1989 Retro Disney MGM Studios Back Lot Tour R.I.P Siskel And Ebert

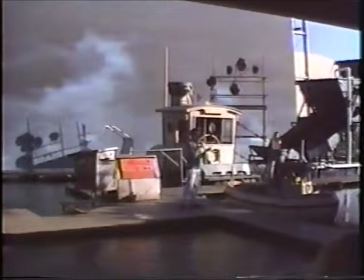2s
emergencies are my assistants Elizabeth and Kay. We'd like to welcome you to the second part of the backstage studio tour.
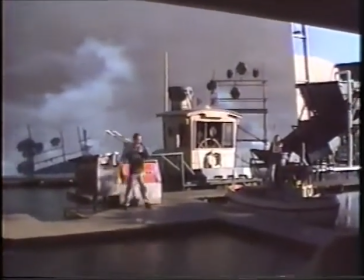8s
And right now we're going to dive into the world of special effects. Take a look at your monitors, please.
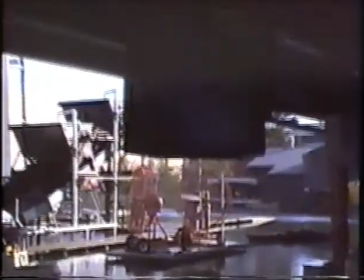13s
Now, in the famous squid fight from 20,000 Leagues Under the Sea, that giant squid was a monstrous marvel known as a full-size mechanical effect.
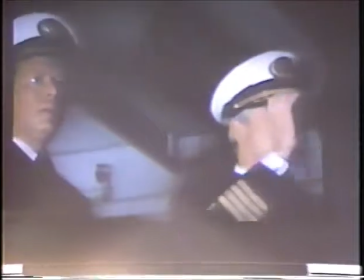23s
And in the Poseidon Adventure, a tidal wave created by large dump tanks rolled over a scaled-down model of an ocean liner.
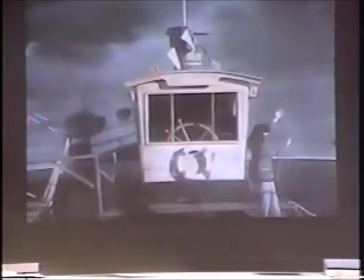31s
Well, here at the Disney MGM Studios, we have our own dump tanks and our own mechanical marvel, our pilot house of misfortune.
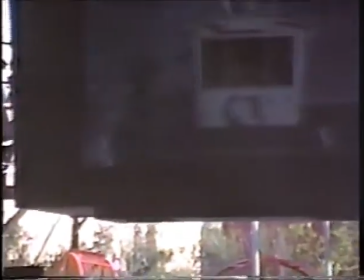38s
Now, she's a mock-up or life-size recreation of one you'd find on an actual tugboat. Here's our life-size volunteer.
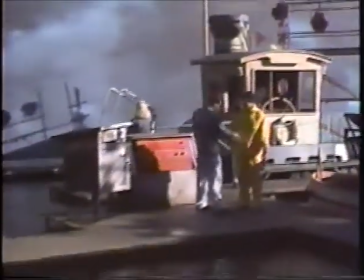44s
What's your name, sir? Tom. It's nice knowing you. Goodbye.
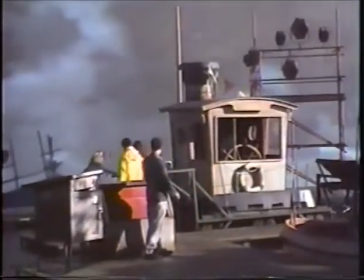50s
I'm going to step right back here, follow Kay inside, and spin the wheel of misfortune.
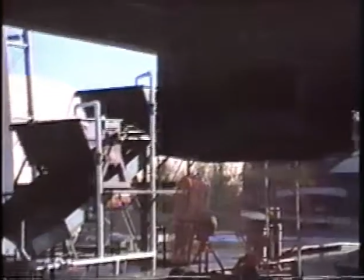55s
Now, when our skipper's all set, we're going to create a classic storm sequence using some very heavy-duty mechanical effects.
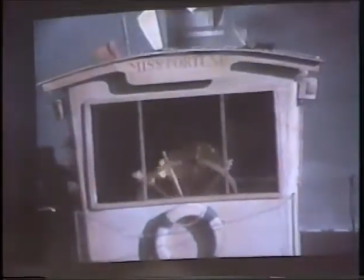63s
Tom, you're going to want to pull your hood up.
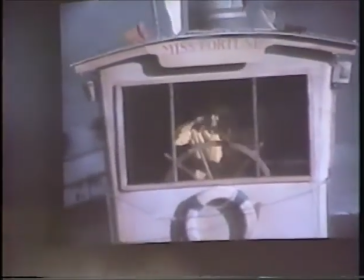67s
Yeah, pull those strings real tight. Trust me on this one.
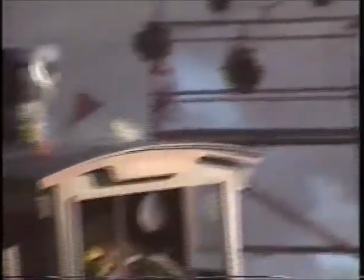72s
Now our scene begins when our full-size mock-up is rocked, simulating movement on the high seas,
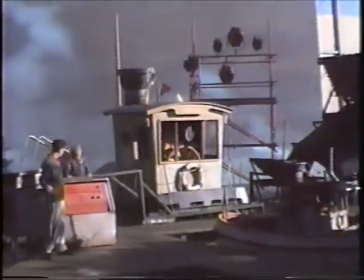78s
but it's a very violent storm, so Kay's really shaking him up. But to make the scene a little more believable, I'm gonna add some wind.
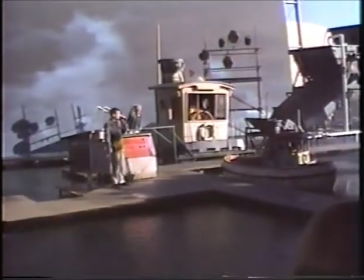85s
Elizabeth's gonna add some rain, and you all provide our cue. When I count to three, I want everyone to yell, dump it, okay?
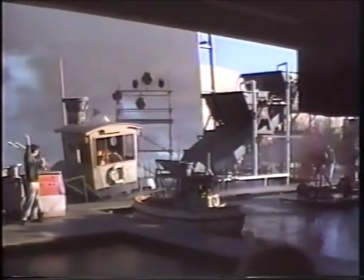91s
Yeah. One, two, three!
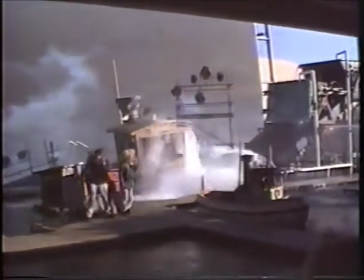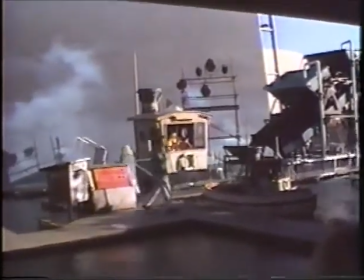102s
That was a great take. And to complete our film,
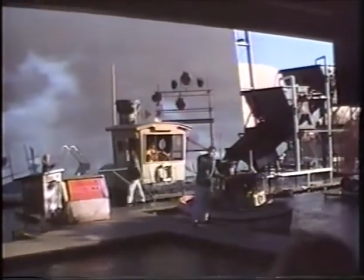105s
the footage we just shot with our skipper will be edited together with some footage we shot of this miniature tugboat in a very similar tank to this using the same wind and rain effects.
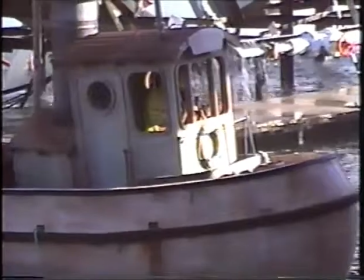113s
If you take a look at your monitors, you'll see how a miniature, a mechanical effect, and a brave skipper all come together to create a classic high seas adventure.
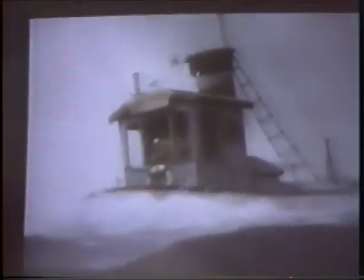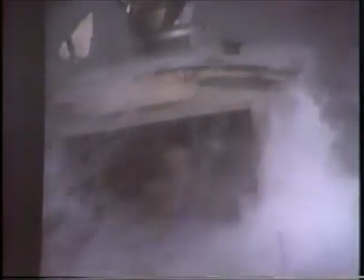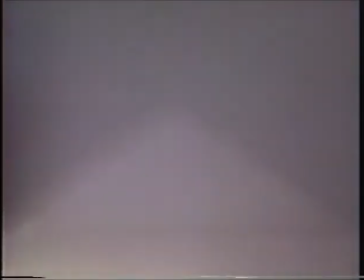133s
Now consider we just dumped over 400 gallons of water over our pilot house, I'd say our brave skipper weathered the storm real well, wouldn't you?
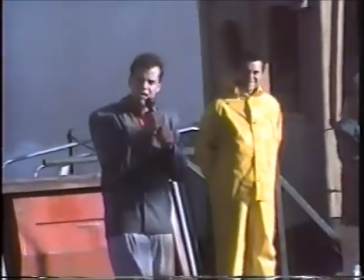140s
Let's have a big round of applause for our brave skipper.
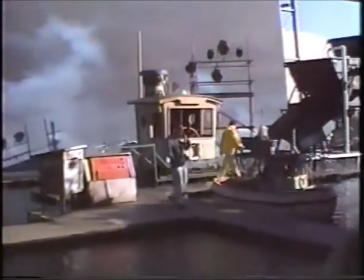145s
While he's drying off, I'll point out a couple props that we have here in our tank.
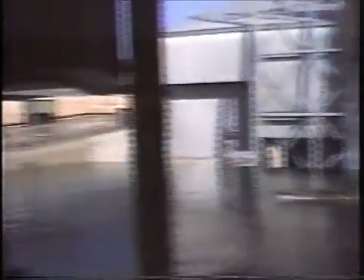149s
Over to my far right, if you look all the way down there, you can see our 27-foot model of the HMS Prince of Wales,
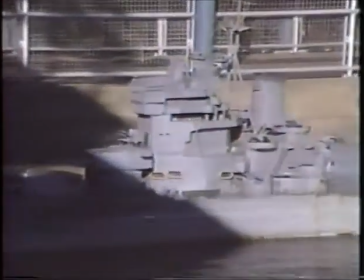155s
which was the actual miniature featured in the television miniseries, The Winds of War. It was more recently featured in the feature film this summer, The Abyss.
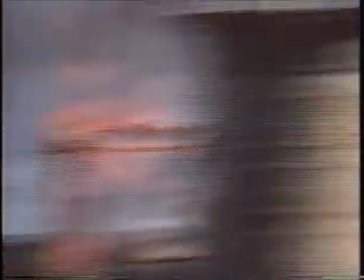164s
We also have right over here and over here two replicas of the battleship Missouri, which will be taking part in our next show, which is a naval battle sequence.
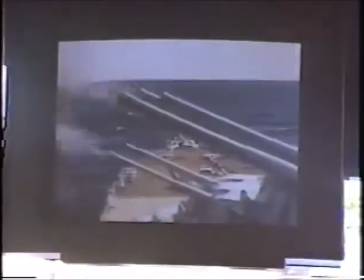171s
Let's take a look at your monitors. As you can imagine, recreating a full-scale naval battle at sea can really sink a film's budget.
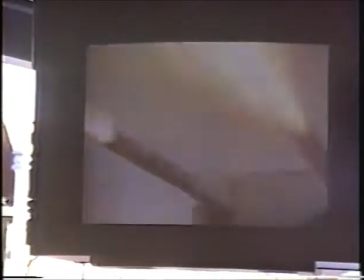179s
So we use miniatures like the ones here in our tank. But how do we film a miniature ship cutting through the ocean?
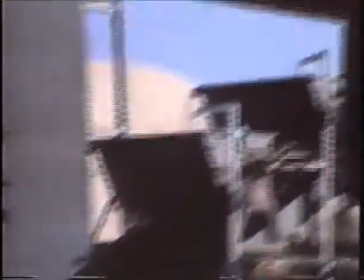185s
Keep your eyes on the monitors, I'll show you how it's done. We leave our water surface flat, then our boat looks fake, so we add waves.
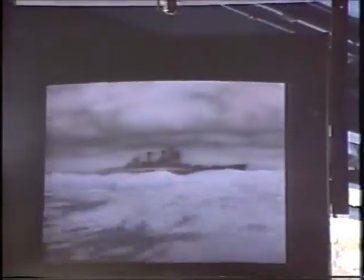192s
But if the waves are too big, then our miniature looks like a toy in the bathtub.
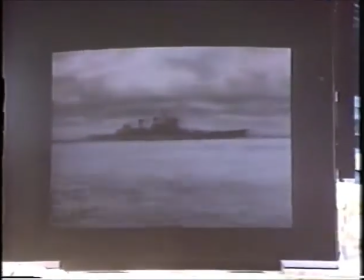197s
And around these problems, we use large fans like these to create very small, fast-moving waves.
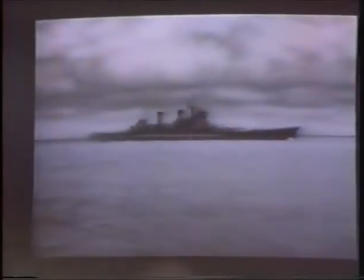202s
Then we slow everything down to give our scene the proper scale. And by adding smoke, sound effects, and music, our battle sequence is just about complete.
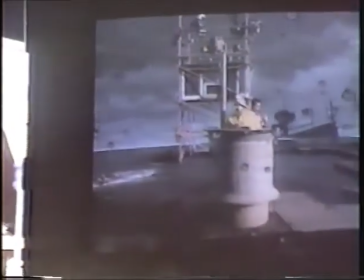215s
Now to complete our scene, we need two more things. First of all, explosions.
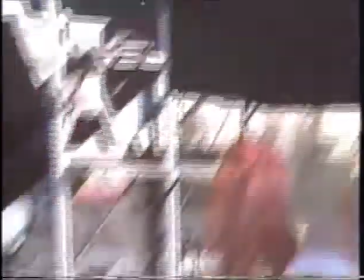220s
Provided by water cannons. We need a very brave actor volunteer provided by the audience. And what's your name, sir?
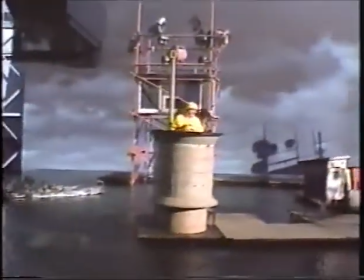226s
Steve. Not anymore. Now you're now Captain Duck.
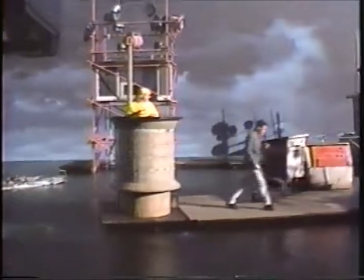232s
Yeah, commander of the SS Totally Sinkable. They're sinking.
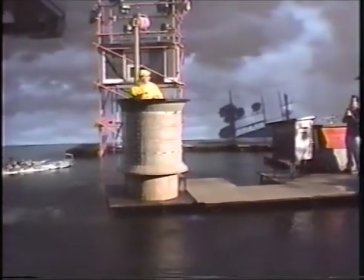238s
And you're going to be starring in our action-packed adventure, All Hams on Deck.
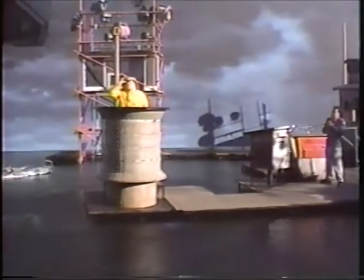243s
Now, Captain Duck, while on patrol in the deepest, darkest regions of our special effects tank, you spot a battleship way off in the distance, Captain.